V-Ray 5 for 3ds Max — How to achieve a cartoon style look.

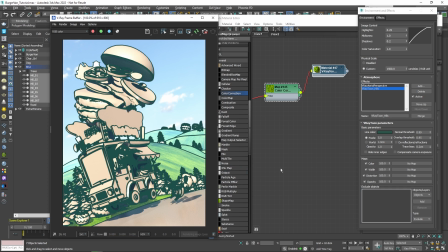Great! I'd like to have the outline effect with those specific settings applied only to the hills. We can have many different outline effects in the same scene, applied to different objects. At the very bottom, in the Exclude Objects section, we can include or exclude objects that the effect will be applied to.
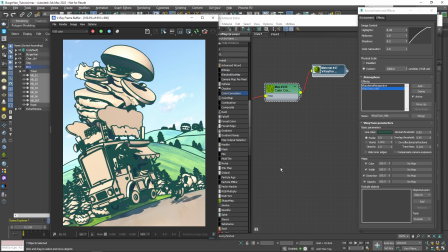We can do that to individual objects or layers. Since I've organized my scene into layers, I can take advantage of that and switch to layers. Then simply choose the layer containing all of the hills and set the type to include.
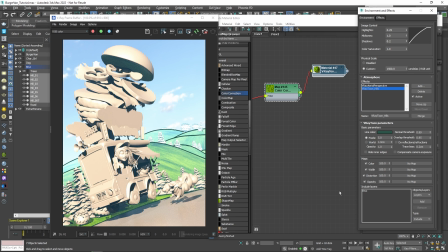This way, only the hills are getting the outline effect. To make the outline look more natural, like it's been hand-drawn, we can change how uniform the line appears. To achieve this, we need some variation in the opacity parameter.
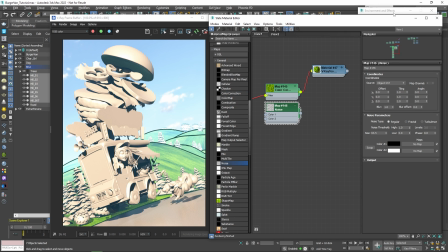So if we take a noise node, for example, and plug it into the opacity, that should do the trick. Let me increase the noise contrast by bringing the noise threshold values closer together. And also, let's increase the size significantly.
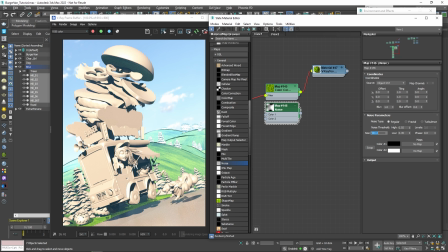Now, the effect is visible only in certain areas. By changing the black value of the noise, we can bring back some of the areas where the line was completely erased. Now that looks much better. Following the exact same approach, I've prepared the material for the trees.
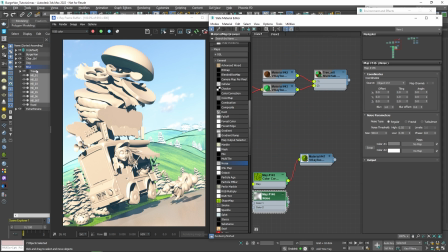Let me go ahead and assign it to all the trees in the scene. The material is of multi-subtype, one material for the trunk and one for the leaves.
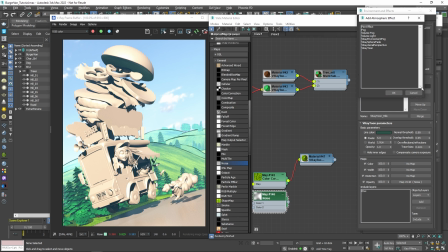Also, let me apply a VRayToon environment effect to everything else in the scene.
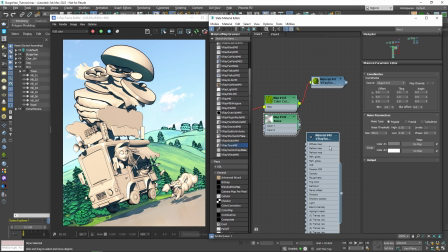For the road, I'd like to give the impression of motion. So we can use a texture of stones that I have here and stretch it out.
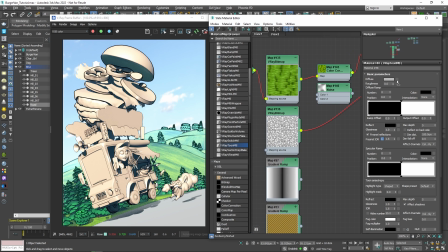Let's bring in the stones texture and plug in a V-Ray UVW randomizer node to it.
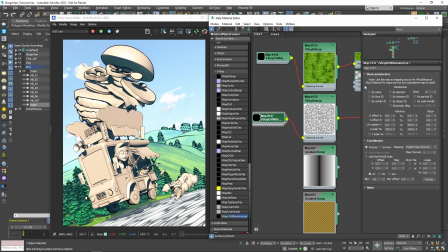Enable the stochastic tiling and stretch it on the U. Also, I'd like the lines to be spread out a little bit, so I'll decrease the V value to, let's say, half. Great! It'll be nicer if there is some variation in the color on the sides of the road though.
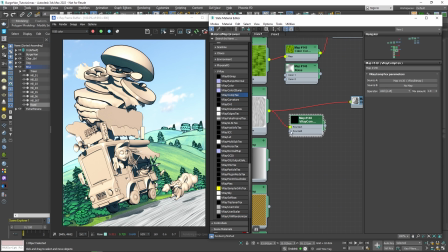That is easily done by getting a V-Ray comp text node and multiplying our texture with some color. I'll go for bright green.
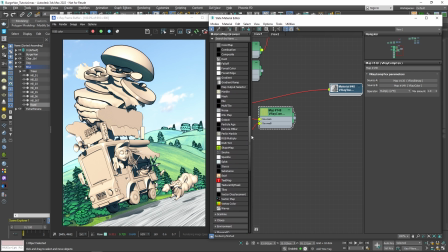And then everything goes into a composite node masked by a gradient ramp node.
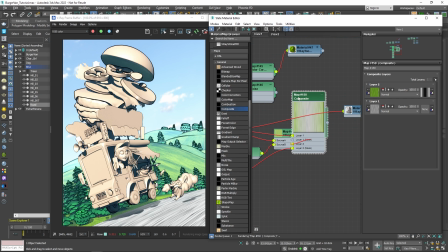Also, I can tint it a little bit by changing the white color portion of the ramp.
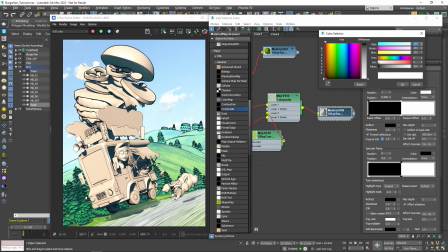This way, it's going to be the original gray concrete in the middle of the road and a greener version of it towards the sides.
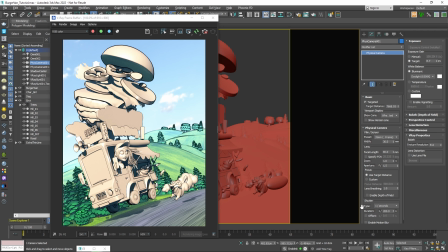As a final touch, we can enable depth of field to the camera so we can focus the viewer's attention on the main object. We can set the focus point by right-clicking in the frame buffer and choosing the Set Focus Distance option.
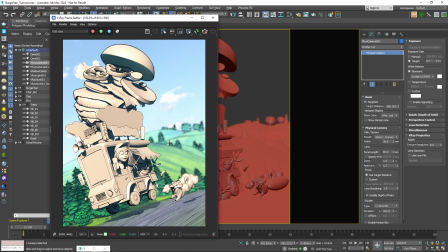And then simply click on the object we'd like the camera to focus on. Okay, now let's create the material for the van.
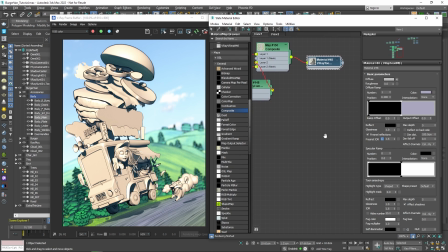Again, I'll start with the default VRayToon material and explore some of its settings and capabilities as I go along.
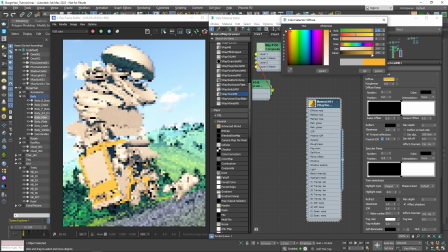First, let me set the diffuse color to a bright yellow. Below the diffuse color slot, there is a diffuse ramp. This ramp controls the diffuse color based on the amount of light it receives.
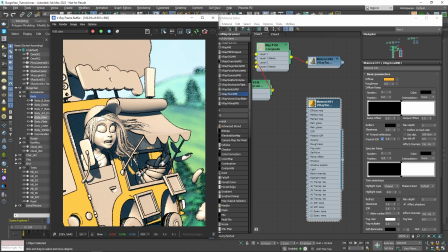Having that in mind, I can easily change the color of the shadows as well. Let me zoom into an area that has some parts in the shade.
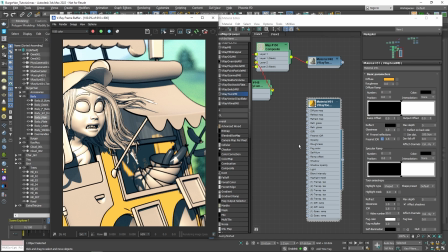The part of the ramp in black would represent the shadows, and the white part would be the main diffuse color. So if I move the marker to the right or to the left, more of the surface would be treated as a shadow or less of the surface.